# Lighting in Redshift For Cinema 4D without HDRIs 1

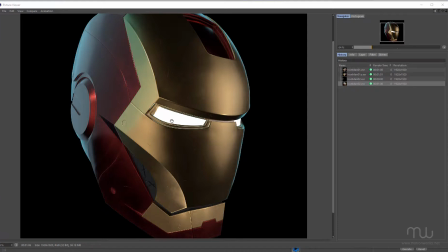Hey everyone, this is John from MotionWorks.net. I've just been doing some lighting for the Iron Man helmet that I modeled recently in Cinema 4D.
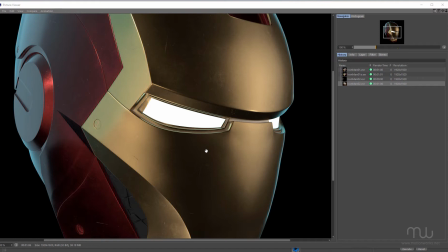All of the texturing was done in Substance Painter, and I've imported the textures using the Substance Painter Live Link plugin, which I started using recently, which is very handy. But I'm doing all of the lighting in Redshift in Cinema 4D.
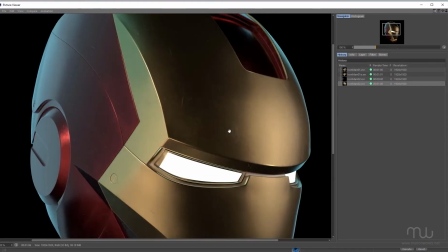And you can see I've got a render here. I just wanna walk you through how I set this lighting up.
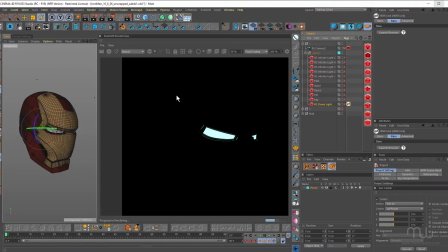So, I've got the Redshift Render View active and at the moment I have none of the lights turned on but you can see, we can see the eyes because the eyes have an emissive material applied. I added that inside of Substance Painter.
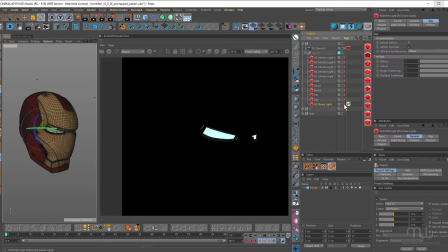Now it can be very tempting just to grab a dome light and in this case here I'm using HDRI Link from Grayscale Gorilla.
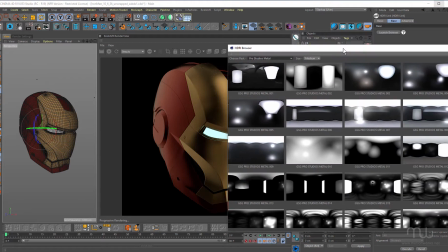So to grab that, launch the browser and just go through the different possibilities
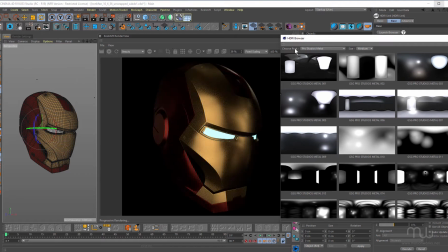as far as HDRIs that you have with your HDRI link, find something you like and render it out. But that's never going to give you as good a result as you can get by placing lights manually and customizing your lighting.
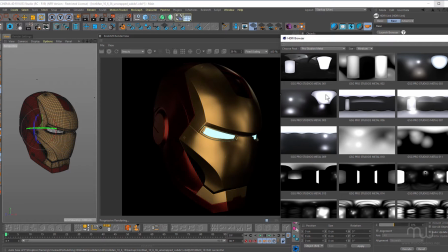I sometimes use HDRIs in conjunction with other lights, but I rarely, if ever, use only an HDRI to light an object.
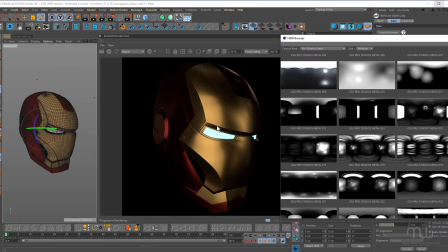And in this case, I didn't use an HDRI at all. So I'm going to turn that off.
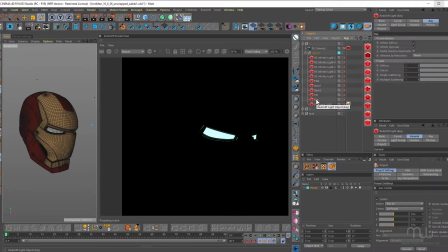The first light I used was an area light, and this is my key. I'm just going to turn that on. and you can see this is illuminating the front here take a look at the settings
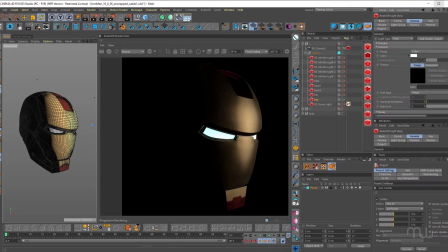for this so it's an area light and it's a fairly large light and I've just adjusted the spread you can see if I decrease the spread amount it goes quite sharp I just brought that up to be
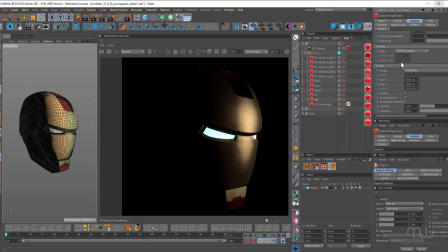fairly soft so once the key was in I I added a fill. So that's basically a case of duplicating the key light and just naming it fill, turning that on.
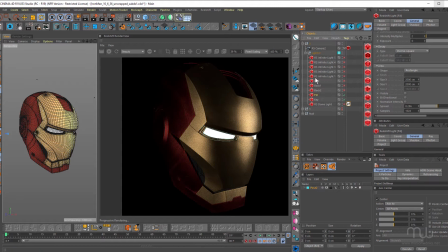And what I like to do to position my lights is, first of all, I make sure that I lock the camera view. You can see I'm looking through this camera too. And then with the light selected, what I'll do is I'll come up to cameras and I'll choose set active object as camera.
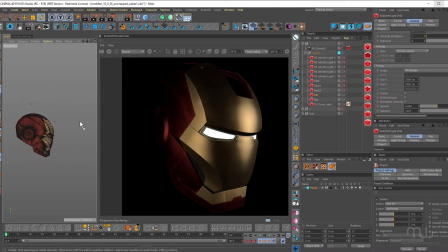So now I'm gonna be looking through that light. So now with my render view active, I can hold down the Alt or Option on Mac and the left mouse button, I can just zero in on that lighting position. You can see, I'll just drag it right over here now.
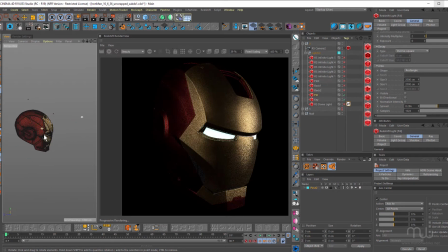And you can see it's so easy to get your lights in the right position. So that's the fill and the key. Next I've got a backlight. I'm just going to bring number one underneath there.
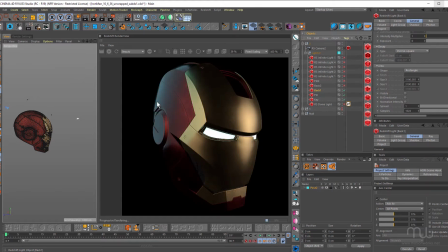And obviously the backlight is going to separate the object from the background, which is really important. Just turn that off again. You can see basically this side of the helmet just disappears into black. But with that light turned on, we start to cut that out.
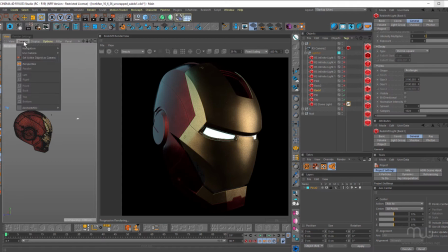And once again, to position that, just coming up to cameras and choosing set active object. and I can get that in the right position. I find this is the best way to position lights.
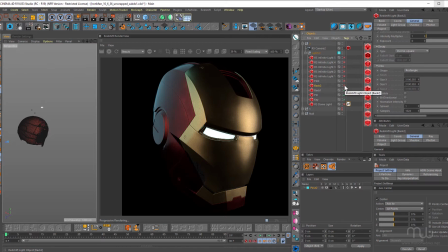I duplicated that light and once again, these are all area lights. And this one has been repositioned slightly. You can see it's increasing the amount of blue on this side but it's also adding a little bit of blue on this side. Which is, this is almost,
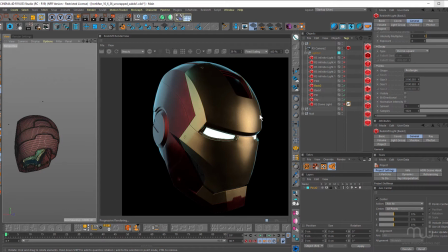I guess, like a halo light which is cutting that out quite nicely from the background. and adding a little bit of blue down the side here as well, which is really nice around the eye.